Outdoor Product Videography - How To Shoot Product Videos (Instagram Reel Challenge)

Hi guys, it's Greg and Eva from Destination Collective, and today we're gonna do Instagram Reel Challenge. One product, one camera, one lens, and two content creators. Let's go.
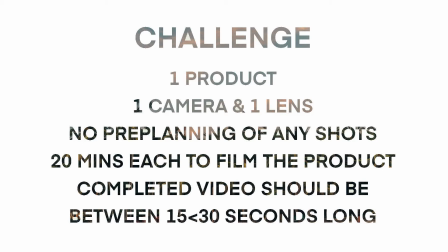As Eva said in a previous video of ours, there's different types of videos you can do. So for example, you can do a brand story video, which kind of introduces your brand. You can do a product video where it goes over its features, it's a bit more specific to that product. I'm going to look to do a brand story video which encompasses Costa Rica. So we flipped a coin and I'm going to go first. So I'm going to talk you through my process of filming this water flask. Because this is for an Insta Reel, I'm going to be filming vertically. So we have that 1080 by 1920 format. So I'm going to start with getting a slow motion shot of the palm trees.
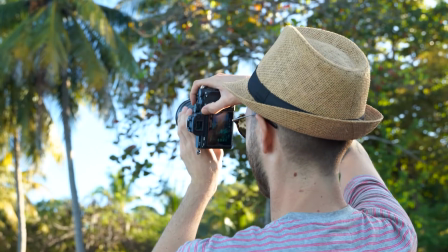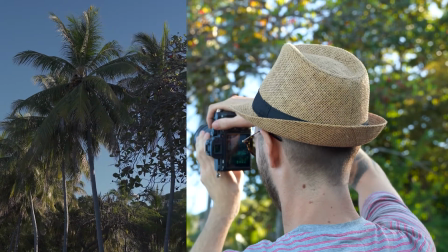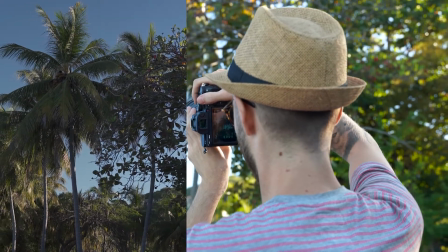1:14 This is just to introduce the area of Costa Rica. Okay, so I'm going to use Eva as my model.
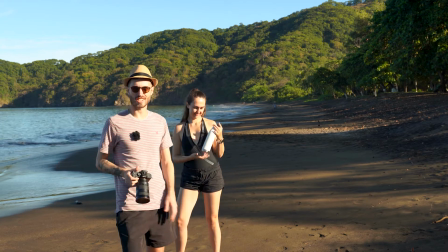1:20 I'm just going to have her walking along the beach. Again, it kind of just introduces that Costa Rican lifestyle.
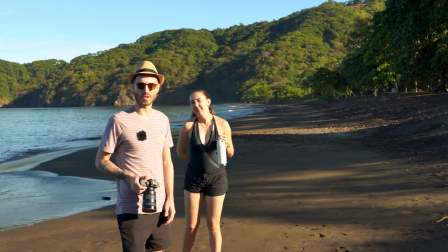1:26 She has the product in her hand, and I'm also going to film this in slow-mo as well and vertically.
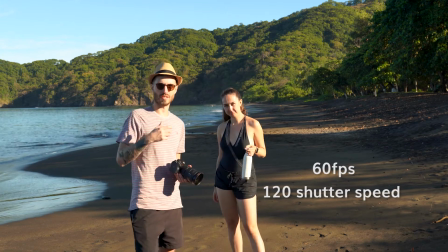1:32 And notice how I'm using the light, so the sun is up here.
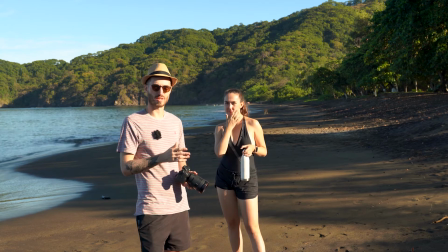1:36 It's still relatively early in the morning, so it shouldn't be too harsh, but we haven't got anything blocking the sun.
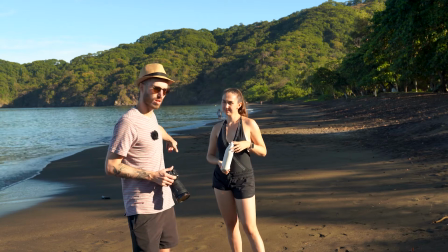1:42 But I'm going to have Eva walk from the shadow into the light.
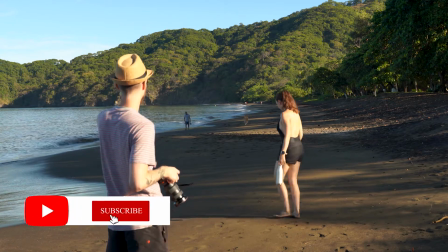1:47 Okay, so just stand in the shadow for me. Step to your right.
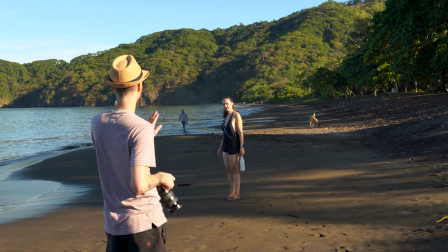1:55 Go back, keep going back.
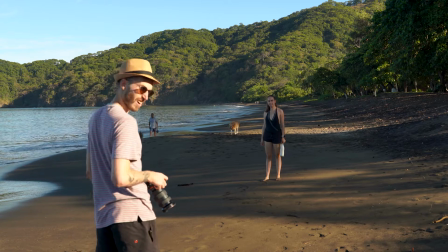2:00 Okay, yep. And I just want you to walk in a straight line.
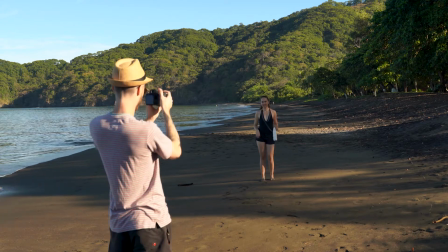2:07 Walk in a straight line towards the camera. This is because I don't want Eva's eye line looking at this camera.
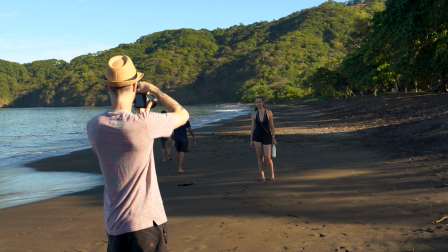2:16 Okay, I'm using manual focus. I'm gonna start with a shot down here.
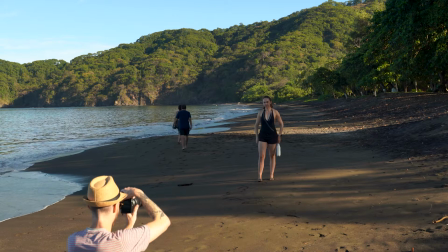2:22 Let's see how this goes. Okay, walk for me.
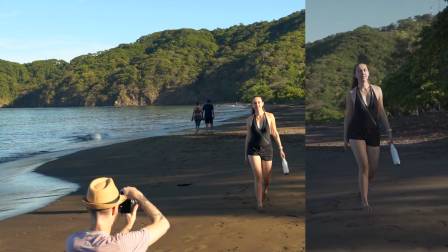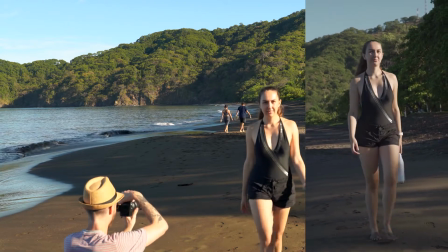2:32 Okay.
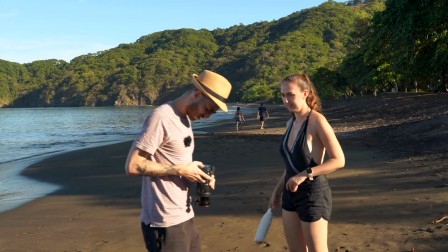2:35 It's always important just to quickly watch your stuff back.
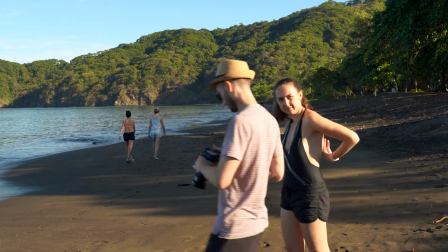2:44 Okay. So if you can go back for me.
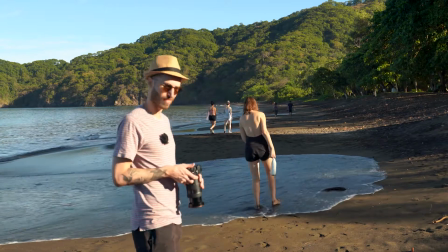2:51 So the light was looking a little bit too overexposed on Eva's face. So I'm just gonna adjust my f-stop.
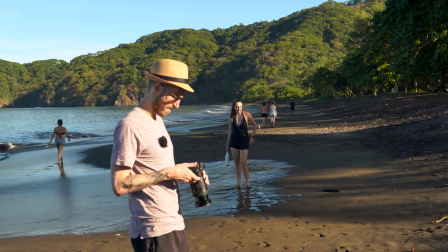2:58 I was on 5 just then. I'm gonna lower it down
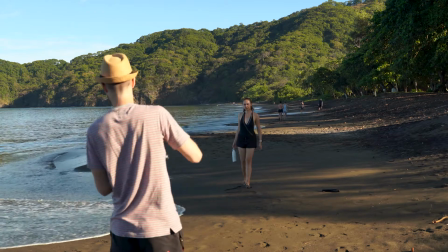3:07 to 8. Okay, so let's do that again.
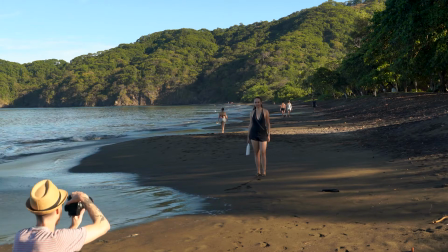3:14 And action.
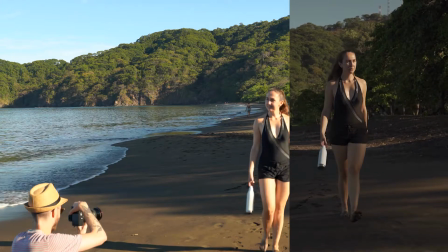3:20 I'm just gonna come into the light. Yeah, that's nice. Okay, that was really nice.
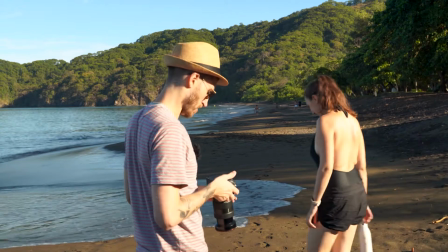3:28 The light was much better that time, as you will see.
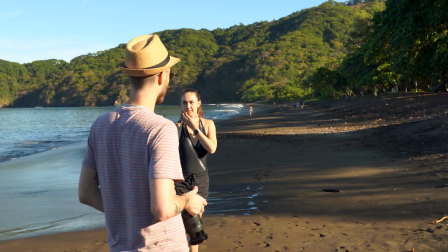3:32 Okay, next up, to help build the scene, I'm just gonna get a couple more different angles of Eva walking here.
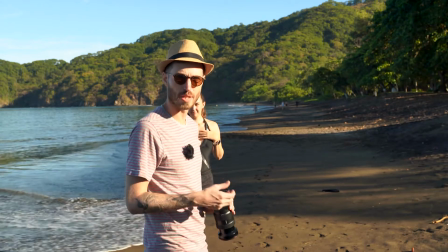3:40 I might not use each one in the edit, but it's better just to have more options in my opinion.
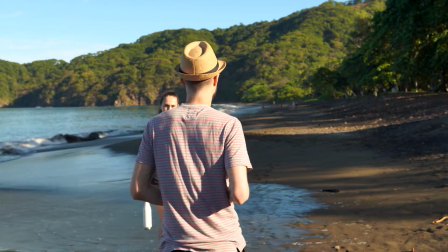3:47 Okay, so this time I want to be side on to you.
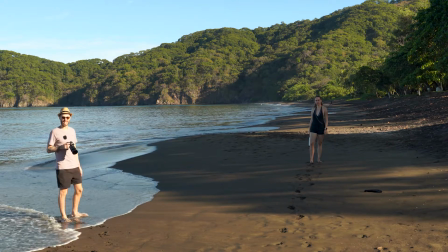3:54 So I'm going for like a sophisticated, classy look with this video, using slow motion.
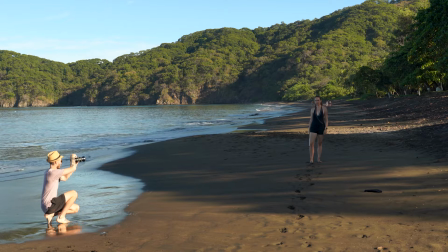4:04 No wacky transitions or anything.